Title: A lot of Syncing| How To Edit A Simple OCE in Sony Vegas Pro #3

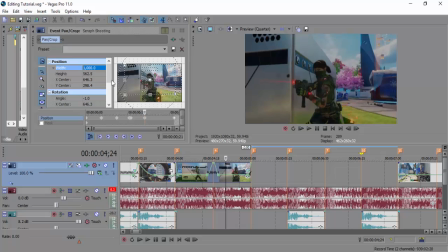And then we're going to keep this at 1000. Going to go about a third of the way through here. Move this to here. Keep this at 1000. This is going to stay at -1. This one has to go all the way up to 1, and finally this one is going to go up the way to 1.
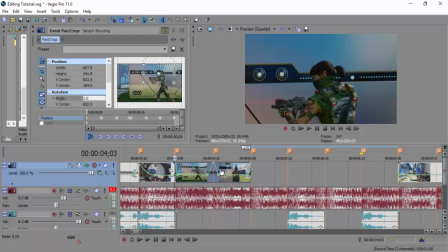Now doing this once again, doing this really nice editing effect.
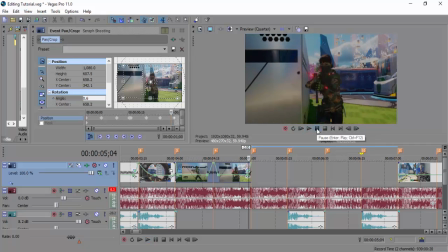Just look at that. Like that alone, I really like.
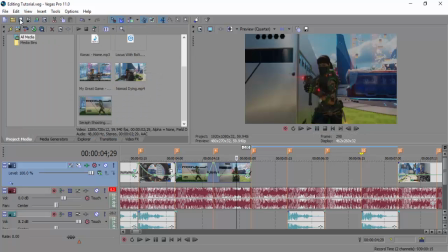I cannot describe how I really like that. But there's one thing we must do now, one last thing, and that's add some bullets.
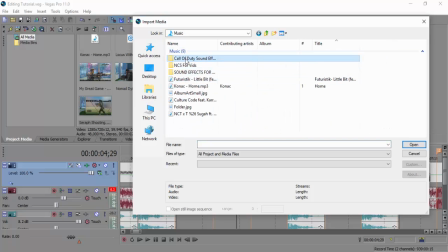Now I'm going to quickly go to the Call of Duty sound effects pack. I've put it on my channel a while ago, and it's going to be there for anyone who wants to use it. It's got so many sound effects. I'm going to keep updating it as I go as well. So this one is the CUDA.
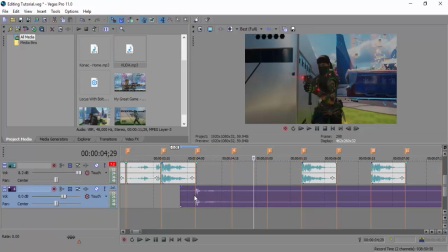So we're going to drag it onto a separate audio file. Then we're going to get it to the point where it shoots, and then we're going to drag this all the way up to the top. So now it's very, very faint. You can just about hear this sound effect in the background.
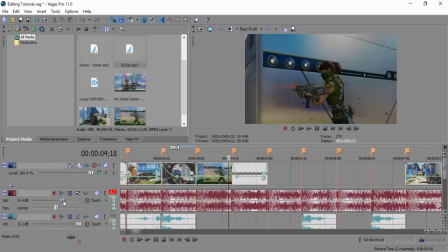So, which is what I kind of want. If we turn the music down just a bit, you can hear it.
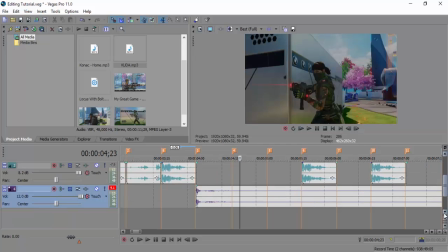So how we're going to do this is we are first going to add the CUDA sound effects in,
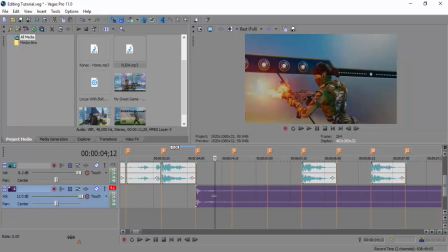and this is going to be done by cutting it at this bit where the bit ends,
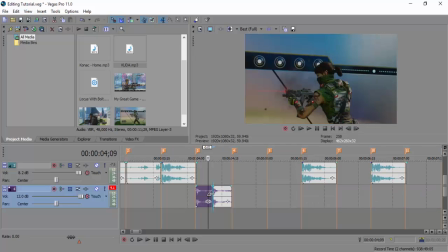and then we're just going to copy it and make sure it's roughly half and half throughout this, because we want roughly,
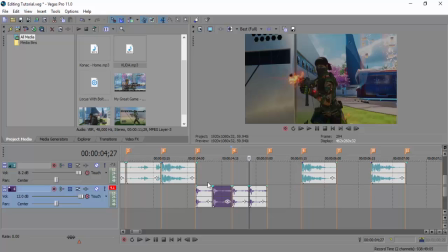say, about 4 shots of the CUDA, and you want it to be in time with the music so it looks like the bullets synced.
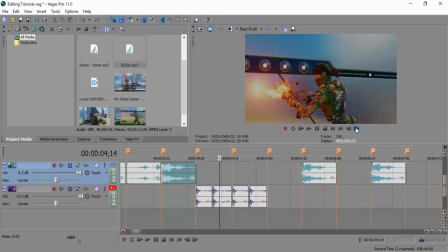It doesn't matter in the cinematic that there's a shot there, there's quite a few bullets there, there's quite a few bullets there, there's quite a few bullets there.
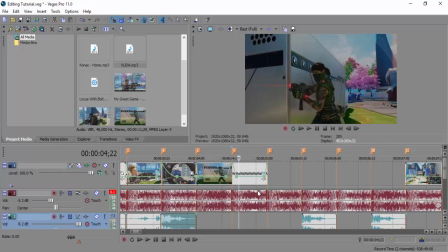It's just what is going to be seen by the viewer and what's heard as well, so it will look like it's in time. It is cheating a bit once again, but they're going to be so focused on the flow of the edit, they're not going to worry about what this bit looks like.
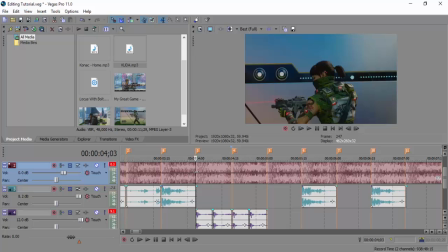Now for this part, we're going to do what's known as a mute effect, where we're going to slowly just, and I've done this before in a few videos,
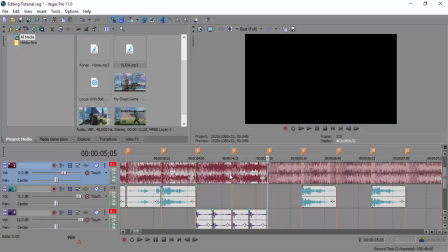we're going to just mute the audio ever so slightly so the gun sounds are a bit better.
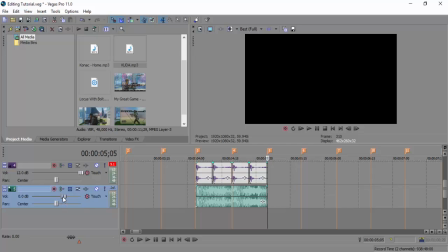And it's a muffled audio. There's multiple ways to do this effect. I prefer just to split the clip.
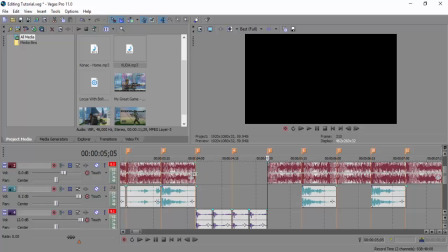I should have probably said that as I was doing it.
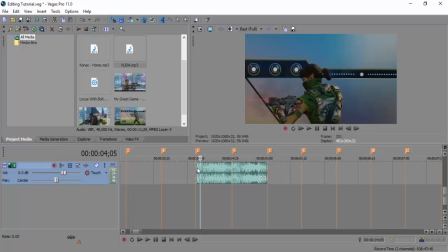You split, press S, click, press S over the whole cinematic, and then we're going to get this audio, and we're just going to put it down roughly to about 22. So as it plays,
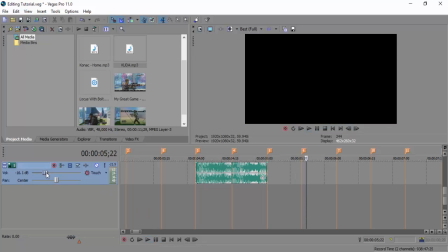that sounds horrible. That just doesn't sound right.
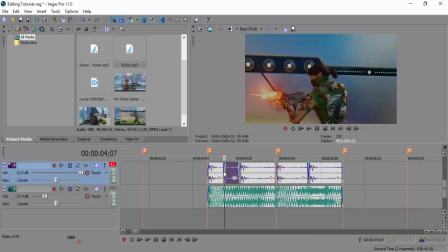So what I'm going to do is going to split this clip here, then I'm going to copy this bit, just like we've done with the clips previously, but I'm going to do it for this bit, so it just makes it sound a bit...
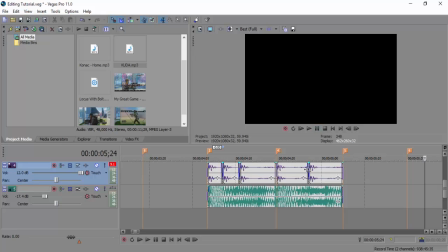There we go. That just sounds... Might even do it with this bit as well, just because we can.
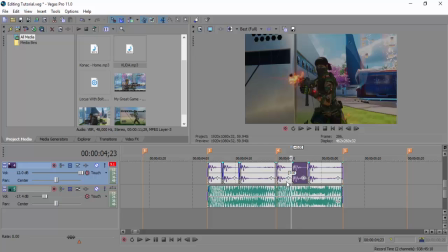See, it's weird. I'm learning as I'm doing this tutorial, so let's try. No, it sounds better.
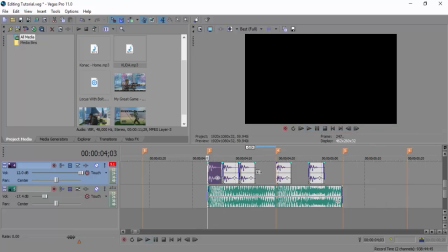That sounds a lot better. Okay, we're going to cut out the end bit because
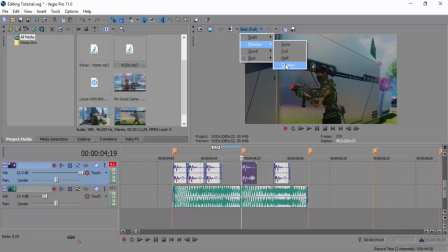wait, let's just watch that in the preview. Let's see how that looks.
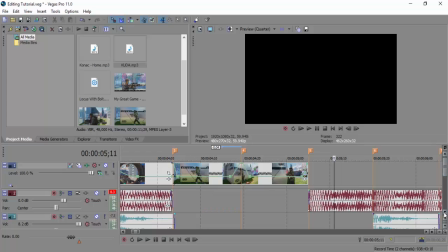That just works so well. I'm so happy at that. Like, we're gonna keep the muffled audio, but
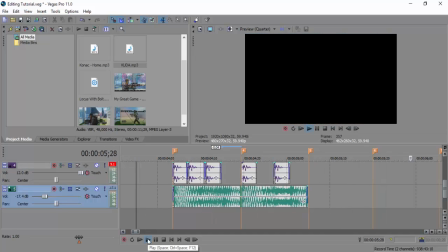okay, so that's it for this part of the tutorial. We're gonna leave it here because it's been quite a lengthy edit.
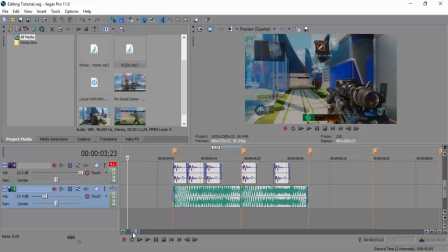And oh my god, that just looks so... I can't wait until this is done. Even I'm getting excited.
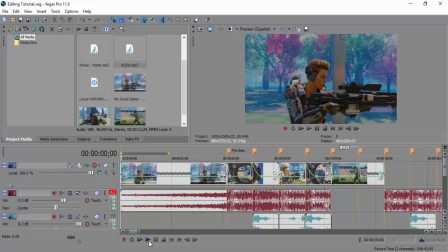This is the feeling you should have when you're doing an edit. So far, I will just play quickly what we've got so far, which is...